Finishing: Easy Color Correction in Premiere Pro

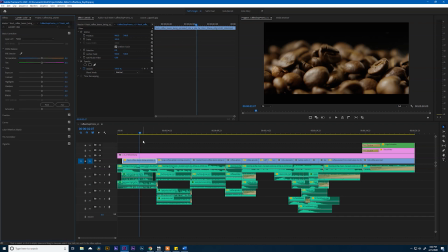This is all that we need for this video to make it pop. Now, obviously you can learn and do a bunch of creative things with the rest of this panel and get to some really serious color correction, but that's more than what we need to get into right now. So for now, let's start here. This shot, to begin with, looks pretty good to me.
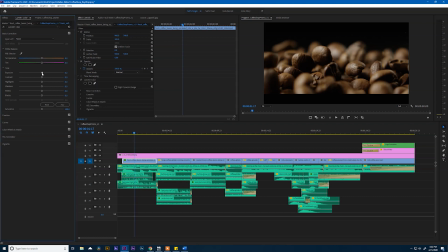I might wanna brighten up the whites a little bit. Let's go ahead and pull the exposure up a little bit more and make it pop there. Okay, that looks pretty good. We don't want to make it too white because we do like that it is a little saturated there. It's a little, I like the saturation, but I like that it's not super bright.
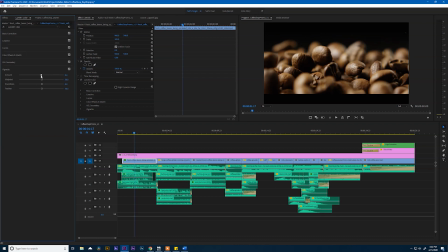Okay, and then I might want to add a slight vignette to this. Nothing crazy, but just a little bit to give it some drama. And then we'll feather it out some. So it's not a lot. You turn it on and off, you can see what we did there. but it just kind of makes you focus a little bit more towards the center.
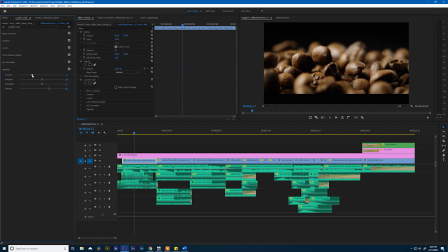I'm actually going to reduce the amount to right about there. Okay, let's go back here. We can keep dragging. Otherwise, I'm pretty happy with that shot. Now, our next shot obviously has a big change in color. And though I like the yellow hue, I want it to match this clip a little bit more.
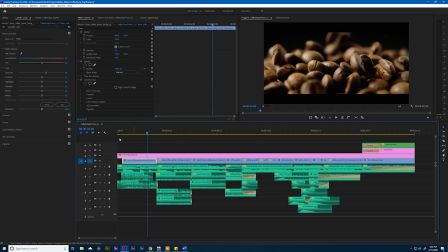So I'm going to show you how to do something that's really easy. We're going to match the color of that first shot. So let's go here. Let's grab, we can see the yellow pretty well right here. And let's click on color wheels and match and hit comparison view.
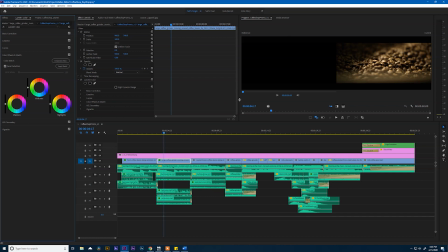Now we have two views right here. I'm going to open up my panel a little more so you can see this. And let's drag to our first clip. All right.
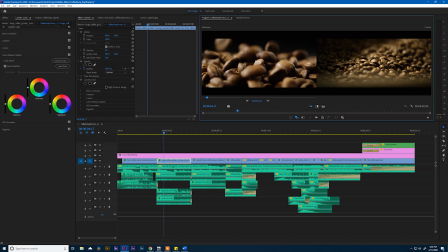So this reference clip, see, reference clip, is what we want to make this color look like. So with this clip selected, this marker, I'm going to come over here and hit apply match. And after a little bit, look at that.
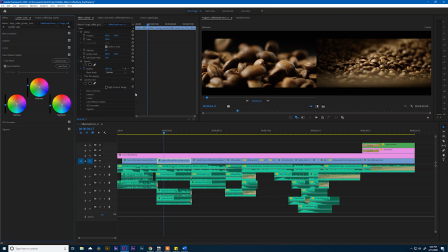Premiere automatically adjusted these color wheels and luminance values so that they came very close to what we have in our reference monitor.
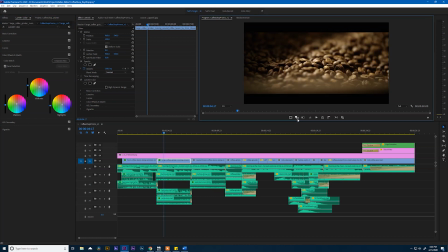And that looks pretty good to me. Let's turn off the comparison view. And if you can't do it there, you can do it from up here. And see what that looks like. I'm pretty happy with that. That looks nice. And we're going to do the same thing right here with this clip.
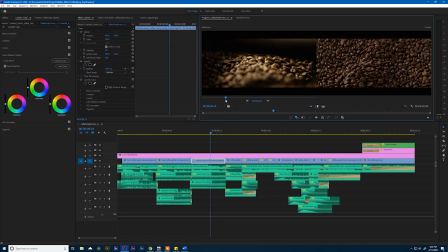Okay, let's use this as our reference. And hit apply match. All right, look at that. Man, wasn't that nice? Super easy. Okay.
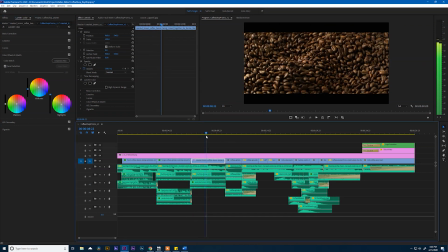And now with this one, I also want to add a little bit of a vignette because we've got a lot of shadow here, not really anything here. Again, I don't want to get too crazy with it, just a little bit, and then I'm really going to blow out the feather so that if you see it, it's maybe too much. There we go.
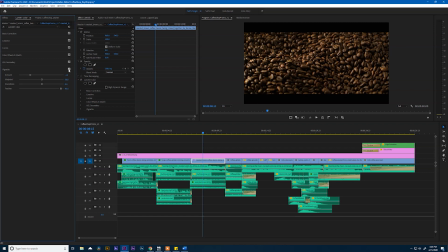And let's do that, and I think that looks pretty good. Just gives it a little bit more drama. Okay, up next. All right, so now we've got a lot of things going on in this shot. So with this shot, let's open up our basic correction. The color itself looks pretty good.
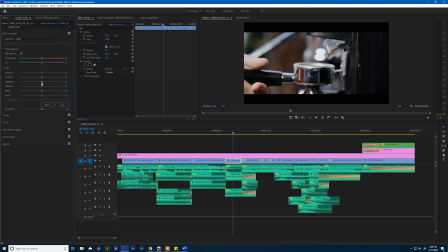What I'm going to do is make the whites pop a little bit more by grabbing the highlights and pulling those up. And maybe even doing the same thing with the shadows to brighten up the whole image, make the blacks a little bit milky.
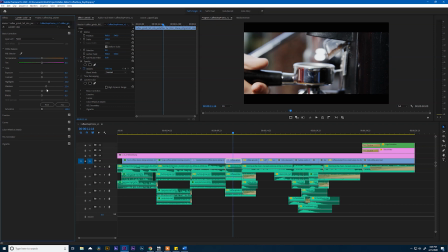You'll notice that when you watch a lot of cinematic footage, like a movie, the blacks are often very, they're milky. They're not super crushed. They don't look like this. We don't want to see that because we lose a lot of definition. This looks pretty good to me. I like the way that is. I might make it a little bit brighter. Okay, that looks nice.
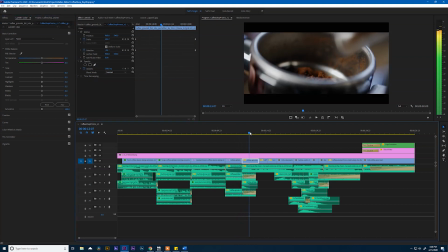Let's go to our next clip. Same thing here. I'm just going to keep doing the same thing. I'm going to pop that up. I'm going to bring the shadows up some, make it bright. Like, we want this coffee shop to feel bright and airy. This is totally different than the beans getting roasted.
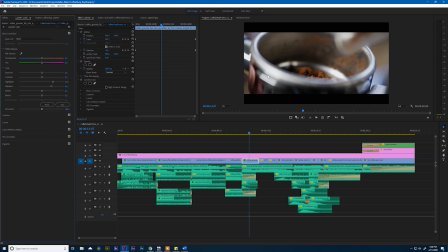All right, and there's a little bit of blue in this, or maybe a little bit of yellow right there that I'm not a huge fan of, so I'm going to make that go away by just sliding this, cooling it off a little bit. Not much, just a touch. Just a dab will do ya. Go into the next clip.